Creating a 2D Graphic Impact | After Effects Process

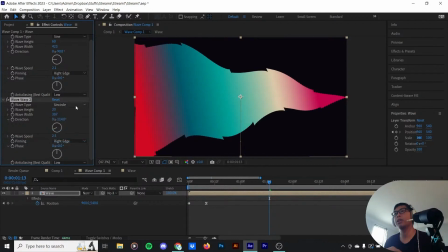All they want is the best out of what they do and if you can sympathize with that you can definitely talk better with people around you I'm
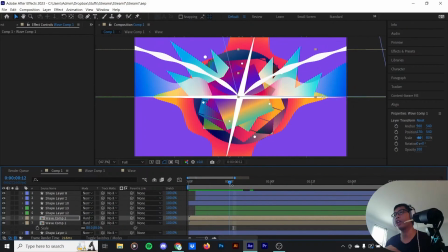trying to figure out this wave warp arrangement over here video copilot and creative dojo shout out to those two guys I think those are like the
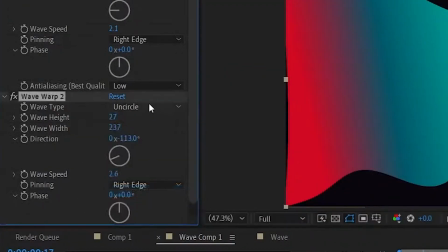foundation of all of my I'm gonna try semi-circle
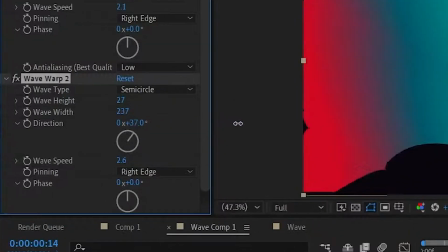is that I want the top to be like oh
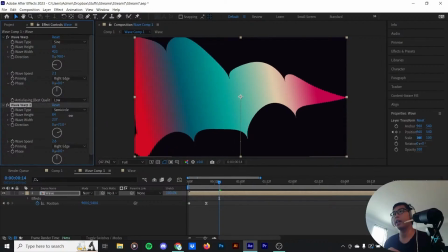that it looks more cartoony this way
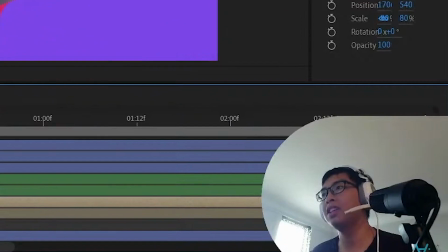let's try that I
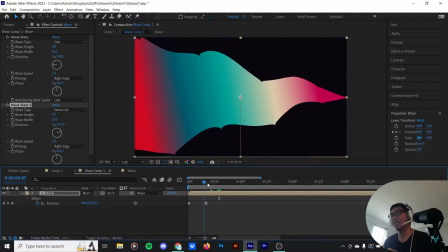like how fluffy this oh yeah creative
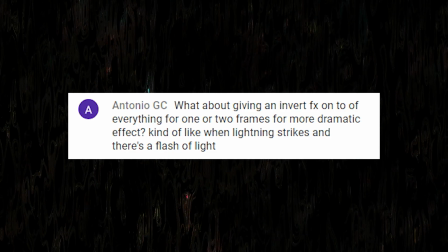dojo and then I could move on to setting up the scene like when lightning strikes into the flesh of like Antonio GC that's a good idea I'm gonna try that yeah new
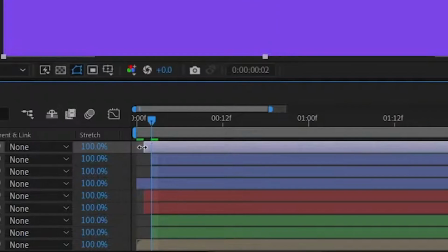adjustment layer I'm gonna call this one an invert and you know just this one of those
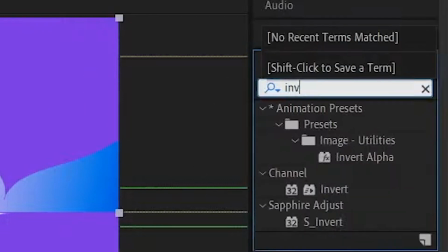animation design motif where everything just sort of look still
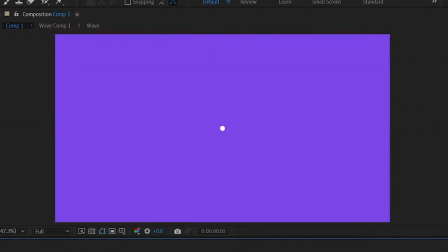remain the same shape but everything just inverted to make that impact
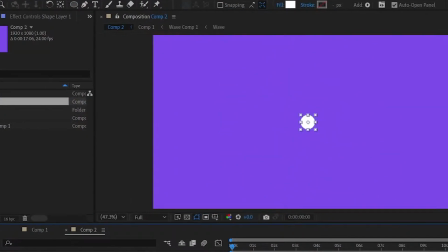more impactful after adding a few more details and textures I tried making a scene
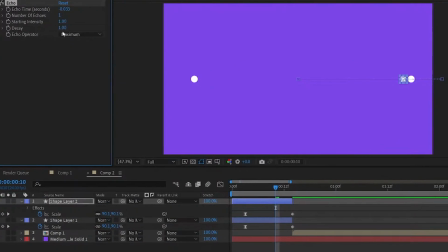even more impactful by setting up a prior scene where two objects were crashing into each other.
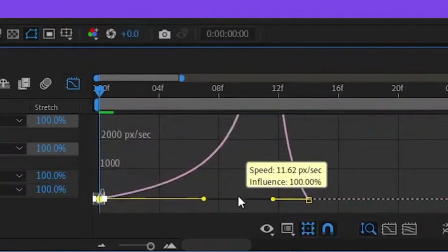I keyframed the two balls from either sides of the screen to come in very quickly
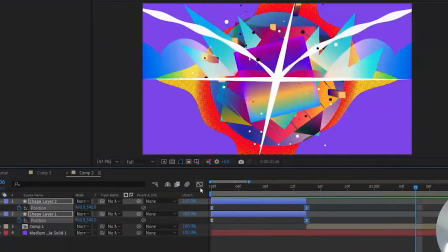and meet at the center where I will cut to the scene with our graphical explosion.
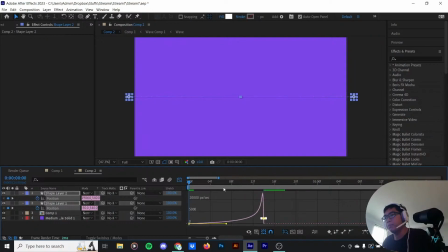This one is gonna gradually speeds up over here until it reaches... oof!
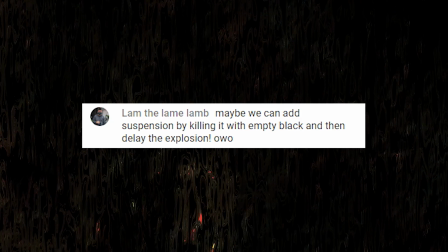That killed it with the end of the black and then delay the explosion. Let's try that, that sounds like a good idea.
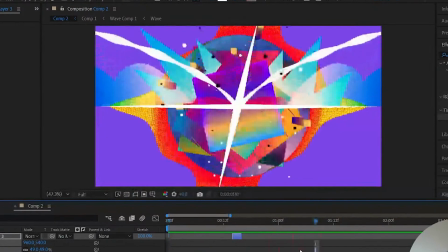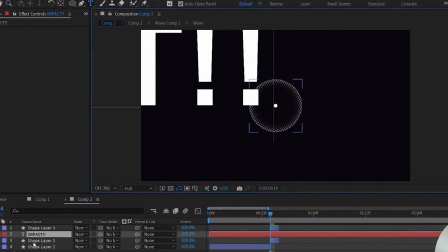I tried to buy some more time by adding a frame where it would feature a little text saying impact
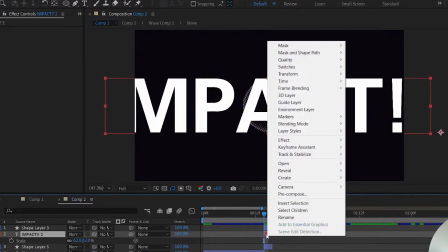on a predominantly blank screen hoping it would not take away the momentum we had built up to feature the scene.
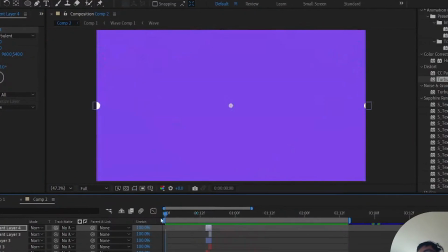It turns out to work tremendously and just goes to show me that adding a little bit
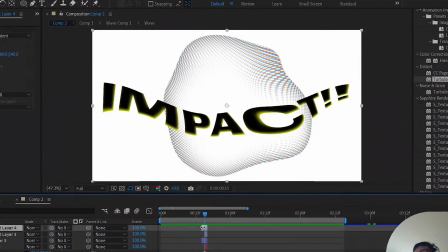of context really helps sell the impactful-lation of the scene.
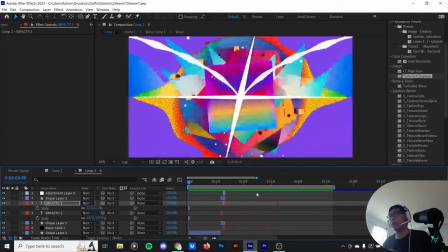All right, yes, this is where I'm gonna end it right now.
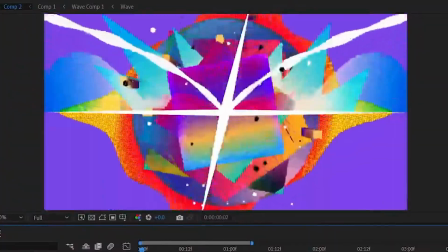I think we arrived at somewhere that I think is really good, looking really good right now.
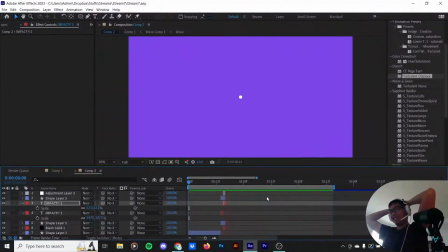But yeah, that was fun guys, and thanks for tuning in, thanks for hanging out with me.
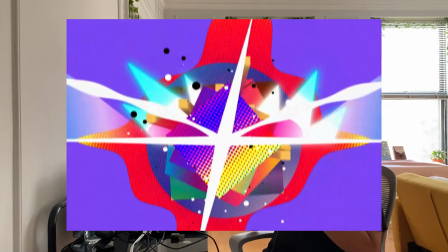All right, so after the stream ends, we got this nice little rendering of two objects coming into the scene and creating an impact. personally for me I think it's one of the most accessible and one of the most immediate exercises you can do in After Effects if you're just starting out is creating an impact scene I hope this video has inspired you to do one of your own and hope you guys enjoy the process of me making this video yeah I'll catch you guys in the next one